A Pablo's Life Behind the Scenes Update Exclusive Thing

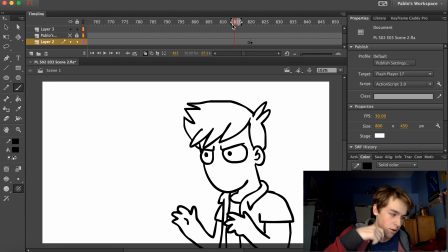And me, when I think, I look down, and I just look around, and I'm like, what is it? You know? Like, thinking, pondering. That's what I'm doing here. So I have this determined face, and then I look down, and I'm like, so that's the motion.
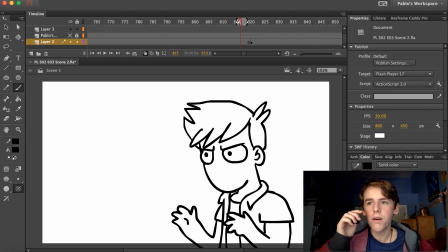He goes down there. So when we have two extremes, the next thing you need to do is you need to make a breakdown.
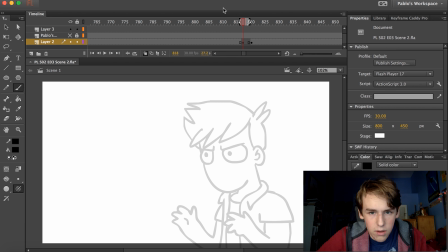So I usually start 2 frames before the keyframe. That's 3 frames. Dumb Pablo.
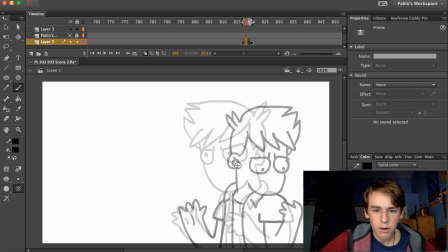There. So now we have onion skin on, which is right there. And what that means is that we can see both frames in between the motion. So what we want to draw is a picture that's in between those 2 frames so that it looks like he's actually moving. And that's not going to be the final motion. It's just like breaking it down into chunks.
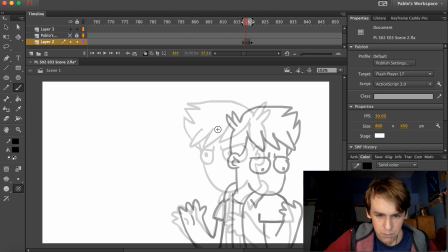That's all animation really is. Here we go. So we need to draw basically an in-between to all of these things. So it looks like his head is turning here. So this is going to be some complex 3D look.
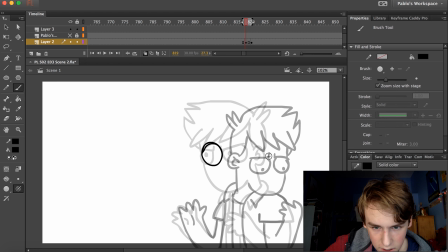So we need to draw an in-between between this eye and this eye. So it'll be like right there. This is a good point for learning about characters. When people in real life, when they move their eyes, they usually dart it around.
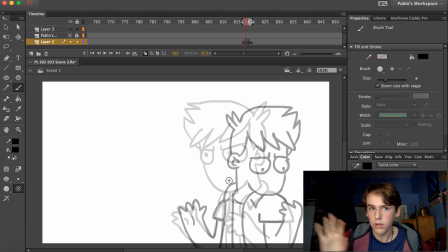There's usually not a lot of like simple, like there's not a lot of slow motion for like the pupils. So in animation, it's just like that. You don't want eyes to move along too slowly because that looks unrealistic. So they're usually either just darting, you know, like from eye.
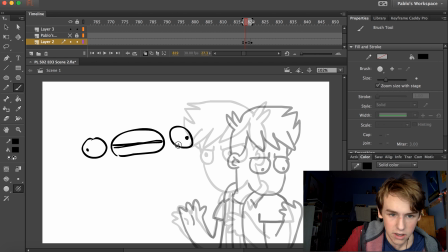That's called a smear actually, but like they usually like dart from direction. Or what you can do to make an eye move quickly is you can do it in a blink. So you can have them blink and then change. These are eyes, by the way. You can have it blink and then the eye can be in a different direction.
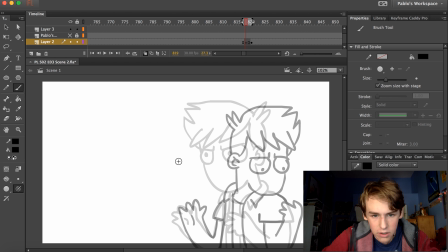So because he's looking over here and then he looks down at his hand, I could either make a frame in between where his eye is going so fast that it's like smearing, and so it just looks like it's darting, or I could draw it with a blink, and that way
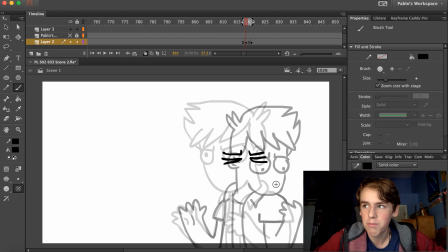it's blink, and so you don't have to do much motion. It just looks like he's blinking and then he's looking at something else.
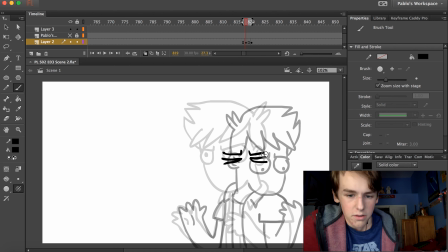So that's what I'm gonna do. These are more eyes, by the way. That's how I do blinks. It's just two little dashes because everybody's all frustrated and tired in my animated worlds. So this is a 3D head. So you gotta draw ears.
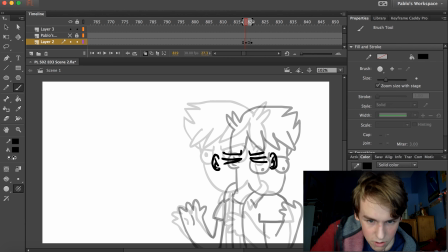These are ears. And so you just sort of draw a 3D head how you think it would look.
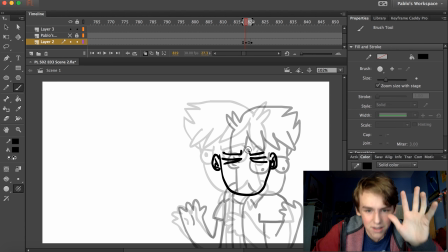I've never been the best at making my characters look three-dimensional, so I don't know why I always have them turn their head so much, because that's not really a thing that I've thought about a lot, like how they look in front view.
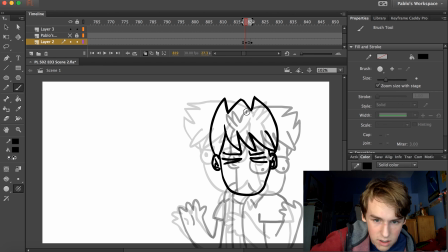But here's his hair, spikes. So as you can see, he's sort of turning.
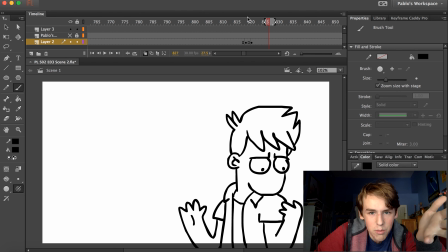It's sort of working. Yeah. Is it like Looks like a bit of good motion. So that's decent.
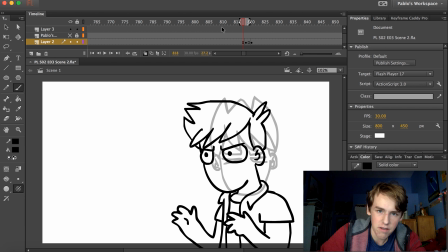If you're wondering, by the way, why none of the characters have mouths yet, that's because the lip sync, that's the last thing I do. I draw all of the motion on one layer with all the body and everything,
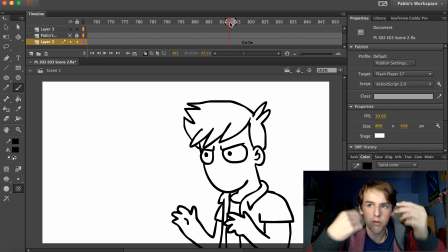and then I draw the mouths and I do the lip sync over top on a different layer. It's easier that way.
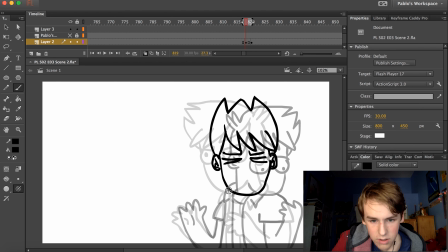So we have his head moving, and then we start to draw his body in between and stuff like this.
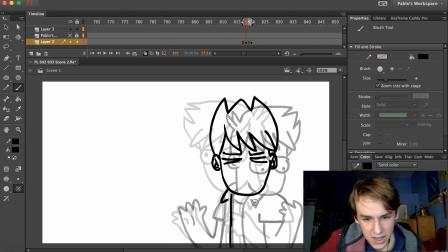So it's a very, very tedious process, these frames in between. But whatever, you know? You just gotta make it good.
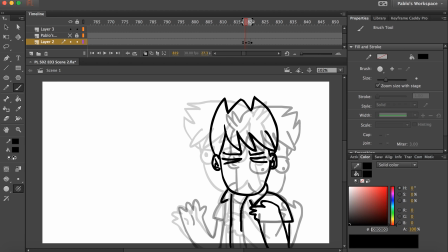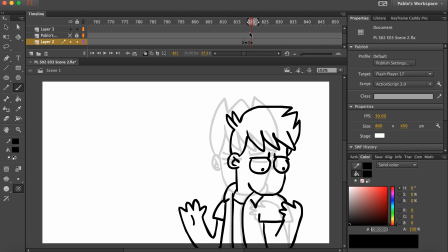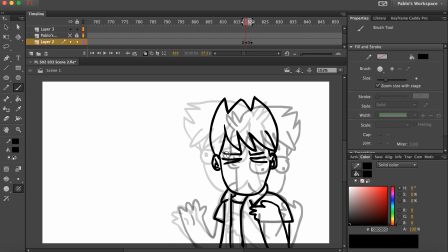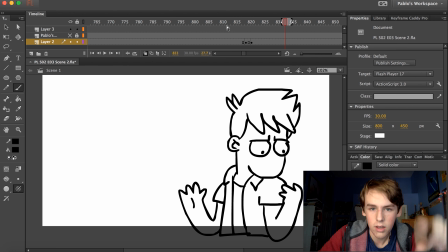Finish that breakdown. This is what it looks like now. was it like So that's a pretty snappy motion.
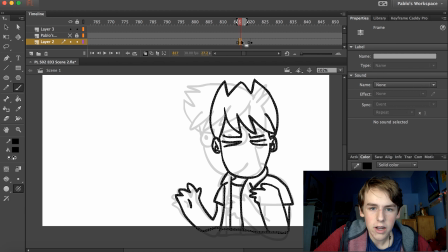So if you want to expand it out a little bit, like that, like so.
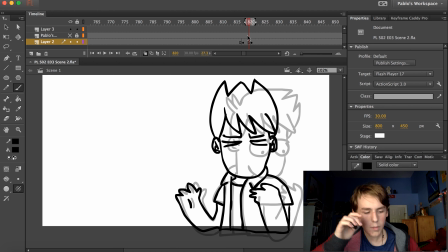So what I think I'm gonna do is I'm gonna have it so that when he moves, so we're getting some real body motion in here, physics and stuff, because you want it to look real. When he moves, his weight is sort of gonna pull him down. So even though he stops here,
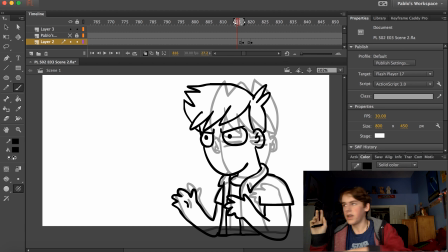that is such a drastic like turn, and he's like bending down. So when you move like that, you know, your body's gonna bounce back up from the motion because gravity is pulling it down so hard that you're gonna, like, even though your body has stopped, you're still gonna, you know, flick forward a little bit and come back into place.
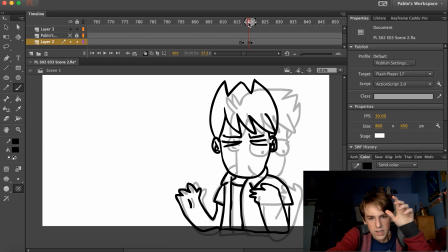So I think I want him to ease into that to make it look better.
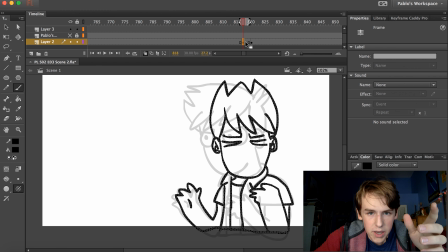So what we can do to make it look like he's not just
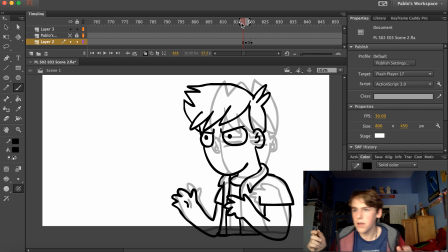so that he's not just a robot that's moving like equal pace the whole time. He's gonna start out fast and then ease into the thing.
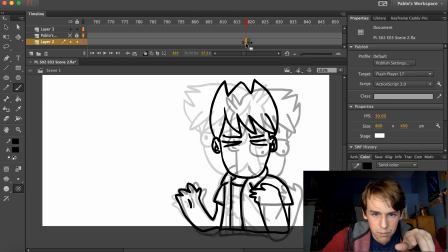You'll see. You'll see. So what we do is we make another in-between frame right here. I'm gonna make this 2 frames long so that it can look longer.
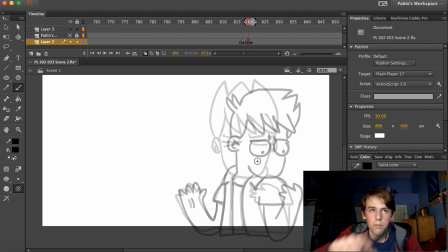And then now we draw an in-between of here, right? So you catch my drift here? He's gonna be opening back up from the blink probably, so we gotta make the eye a little
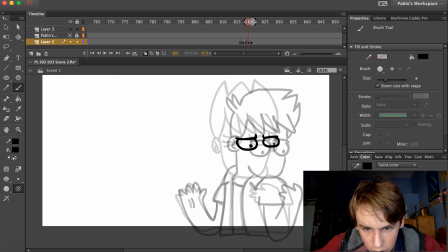larger than, or a little smaller than here, but larger than there.
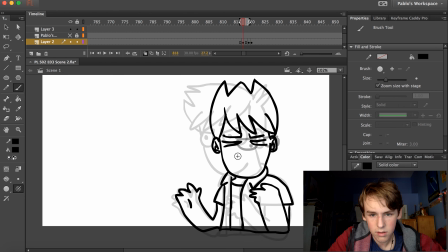So it's opening up like that. That's some good eye motion.
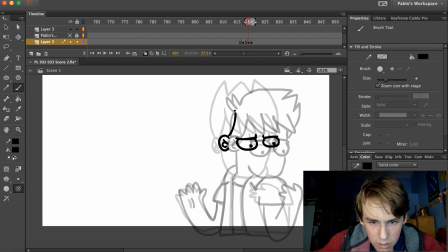So basically then once again you just draw all of the frames, you know, in between where they were, which again is a pretty simple process. Plus for most of the part I don't even look where the frames are.
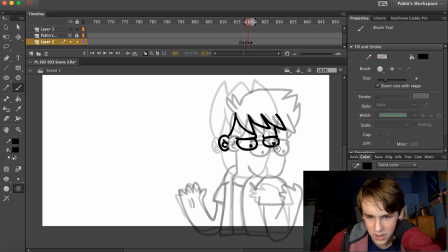I just draw the character how I usually draw him, and then usually it's sort of in the right place. Quality. So then you just draw more of that classic bouncy hair, spiky hair, whatever you call it, I don't know.
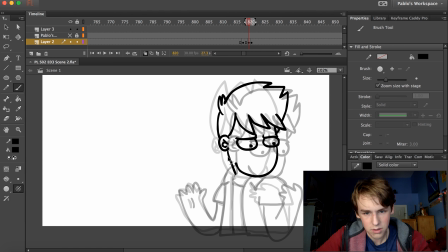And you put the neck in. Oh dear, this is bad news brown. Bad. Sort of. Ooh, this is a warped neck. There we go. That looks sort of decent.
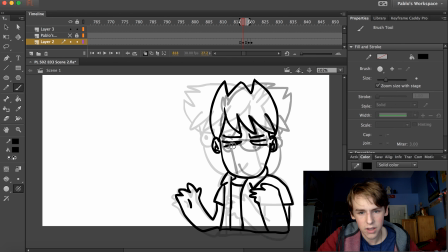He's sort of up high though. I don't know. Was it like?
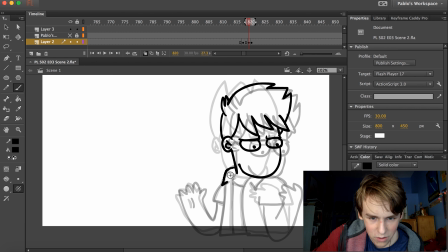I don't know how this looks yet. This could be horrible. This could be a really bad behind the scenes because you'll just see how bad of an animator I am.
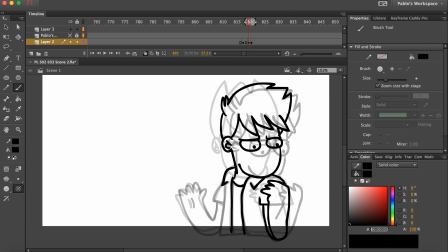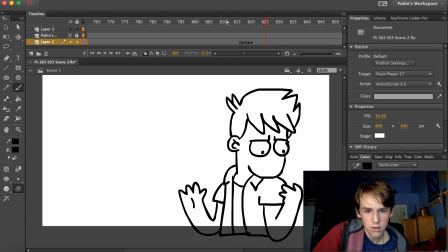Okay, so we drew this. Was it like? Okay, that looks sort of good. He's easing into it, you know. Was it like? So that's good. We have a good frame there.
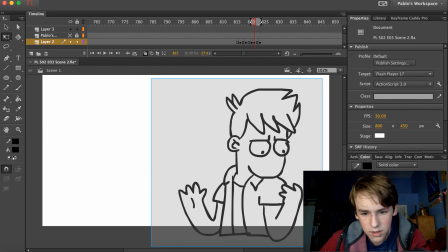And then what we're gonna do is we're gonna do a little bounce. So we're gonna cheat a little bit. We're not gonna draw a new frame.
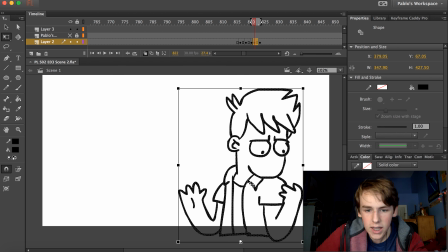We're just gonna take the old one and warp it. So I take this, I move the thingy, the white dot down there. I don't know any technical terms, so shush.